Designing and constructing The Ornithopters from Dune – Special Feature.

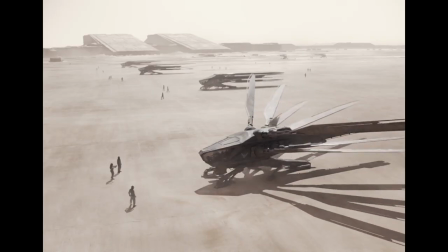261s
...especially if it needed to animate to open up and then to fly. And there was a lot of work done in animation...
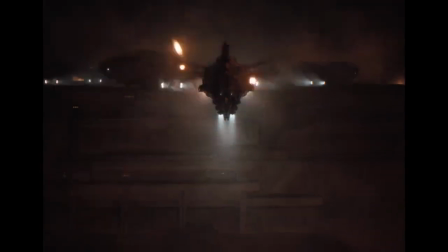267s
...to get a range of motion as to how this ornithopter flies. because, obviously, there are some dramatic scenes where, like, you dive down, and it's highly maneuverable.
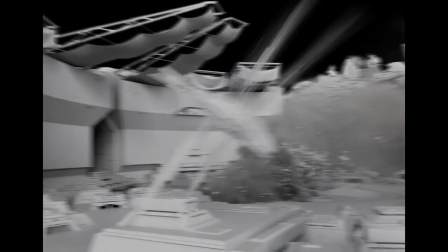276s
Also, like, you have people like Duncan Idaho who, like, you wanted to give it, like, a certain swagger, as well, as he flew.
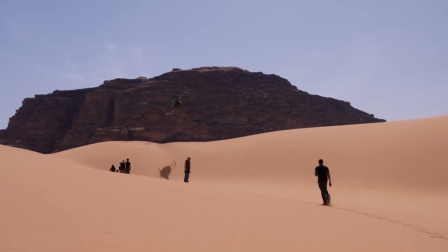287s
One thing which we did do to try and keep things believable is that we did a lot of helicopter work.
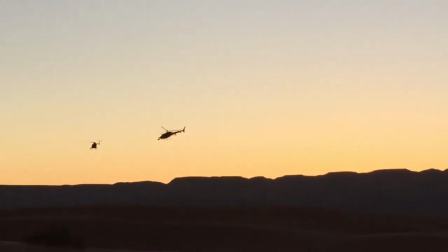292s
The idea being that you'd have your camera helicopter shooting an orthodopter, you know, and that way,
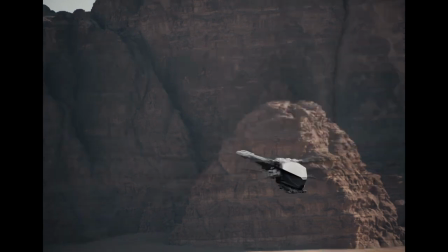297s
like, you then use lenses specific because, like, you're actually shooting it for real, you know. And like you never get too close that like you never get any of those CG shots, which are highly unlikely
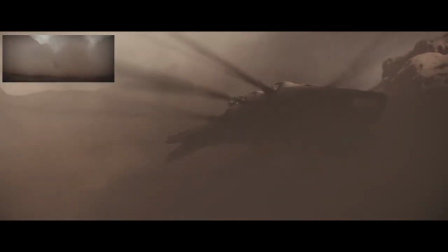308s
There's so many ideas in the movie that are complex or foreign or strange
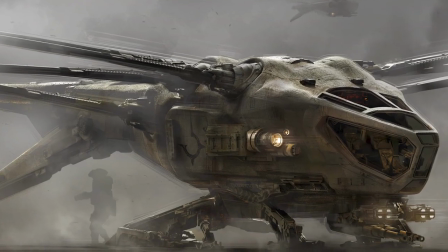314s
That I wanted the audience to have some crown at some place so they can feel some kind of familiarity And we came up with that shape that I deeply love that is very unique